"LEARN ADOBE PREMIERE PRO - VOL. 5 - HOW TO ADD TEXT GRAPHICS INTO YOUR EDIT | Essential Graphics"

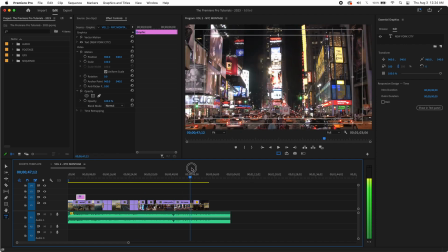Okay, and then what we'll do is we're going to add a graphic to the end too.
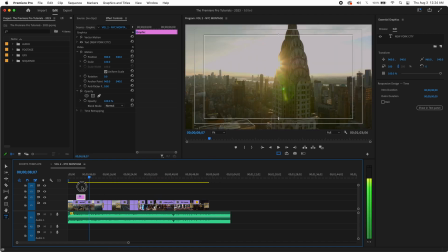So here's what's cool about Essential Graphics. You can take the graphic that you made
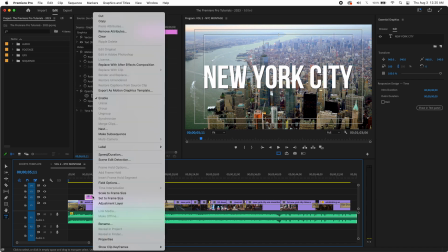and you can copy this, right click, copy,
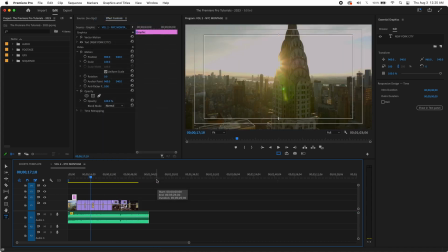and you can paste it over here.
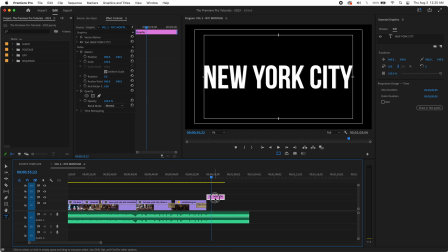Now that's the same graphic you made, but you can change this without affecting this. So maybe I just want to change this. So if I double click, just to make sure I'm in that graphic, and then I'll double click here, and maybe I want to add another line.
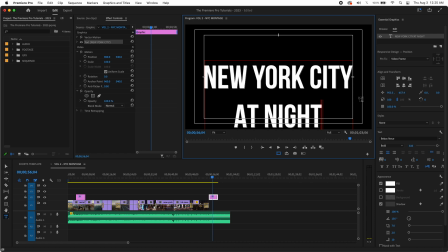At night. Now, obviously that doesn't look great, but here's what I can do. I can highlight this. I can make this smaller,
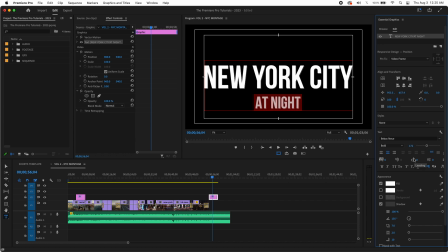right? And then this right here, leading. If I do this, look at that. I can move it. So maybe I want to make this a little smaller.
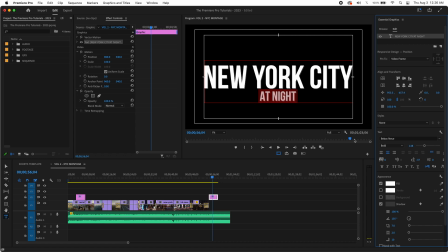And I'll change the leading because I want this to look like it's not too far. If I click there, looks kind of cool, right?
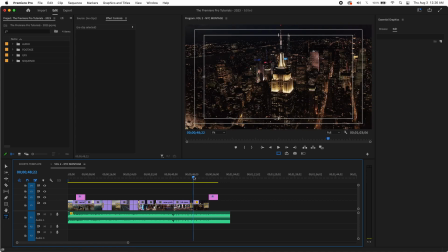So maybe what I want to do now is have this pop on once this is fully up from this transition. So if we go right here, move this over, let's take a look at that.
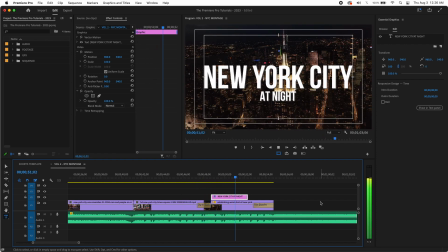Not bad, huh?
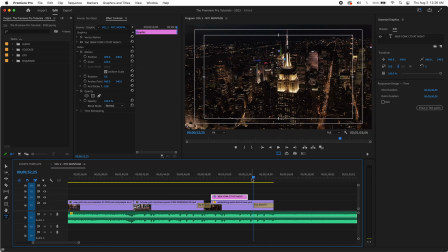And let's have that go right until the next transition starts.
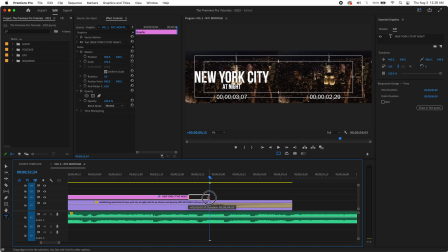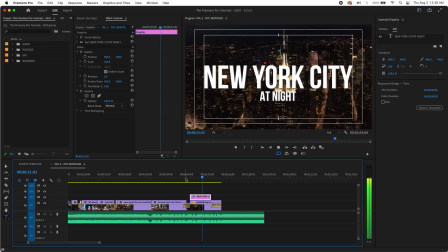But you know what? That felt kind of abrupt. So you know what I'd like to do? This fades out, but it doesn't mean that has to.
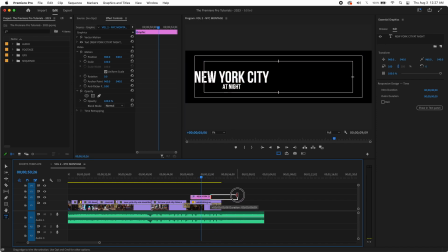Why don't we bring this to the end and see what that looks like?
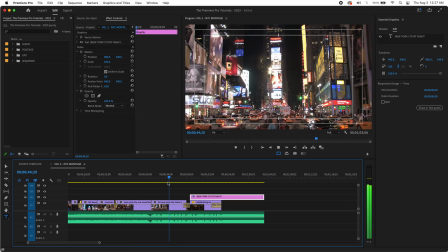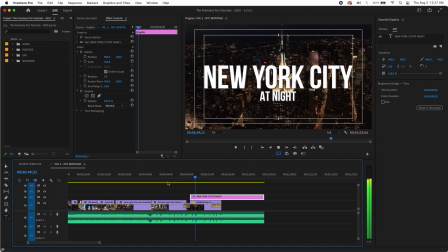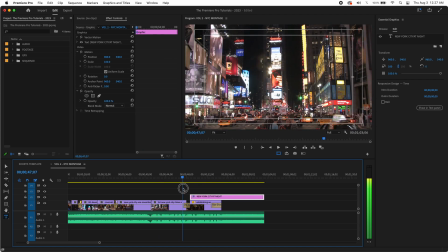Not bad. Now, it felt like it hung pretty long at the end, so why don't we pick a nice point to get out of there?
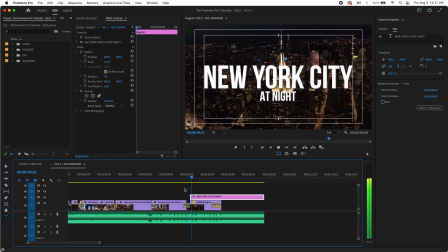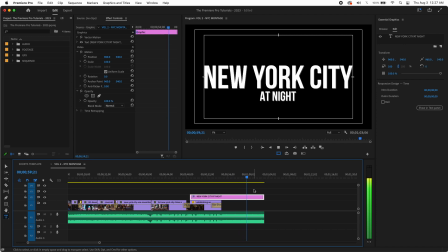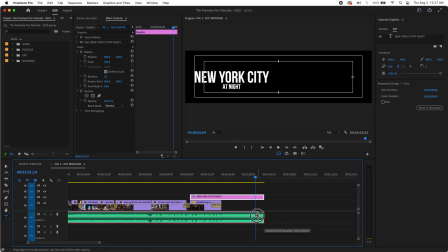Okay, so with the music there, so I'm going to collapse this way, collapse this way.
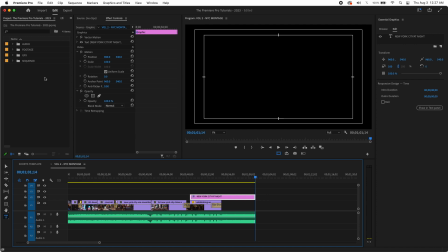I'm going to put a transition. Going to go to video transitions, dissolve, do a cross dissolve, and I'm going to do a nice little 2-second dissolve at the end.
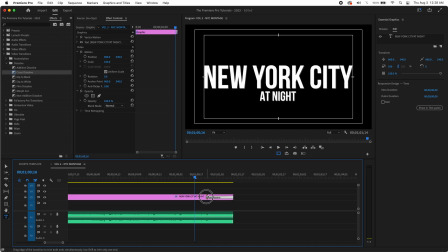Okay, you can see the duration there, it's 2 seconds. Then I'm also going to add an audio transition.
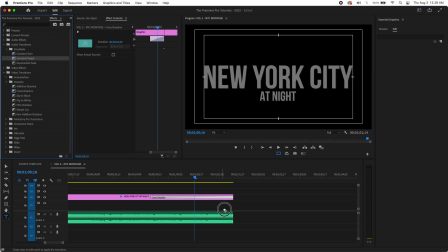I'm going to fade that as well. And I'm going to actually make that just a little longer, 3 seconds. See how that looks and sounds.
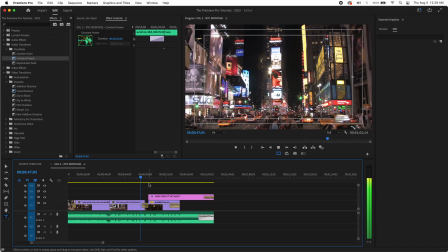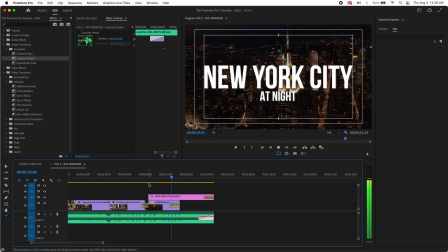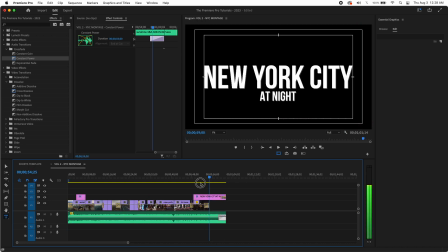So that still felt a little long to me, so what I'm going to do, I'm going to make it a little shorter. So let's play it again.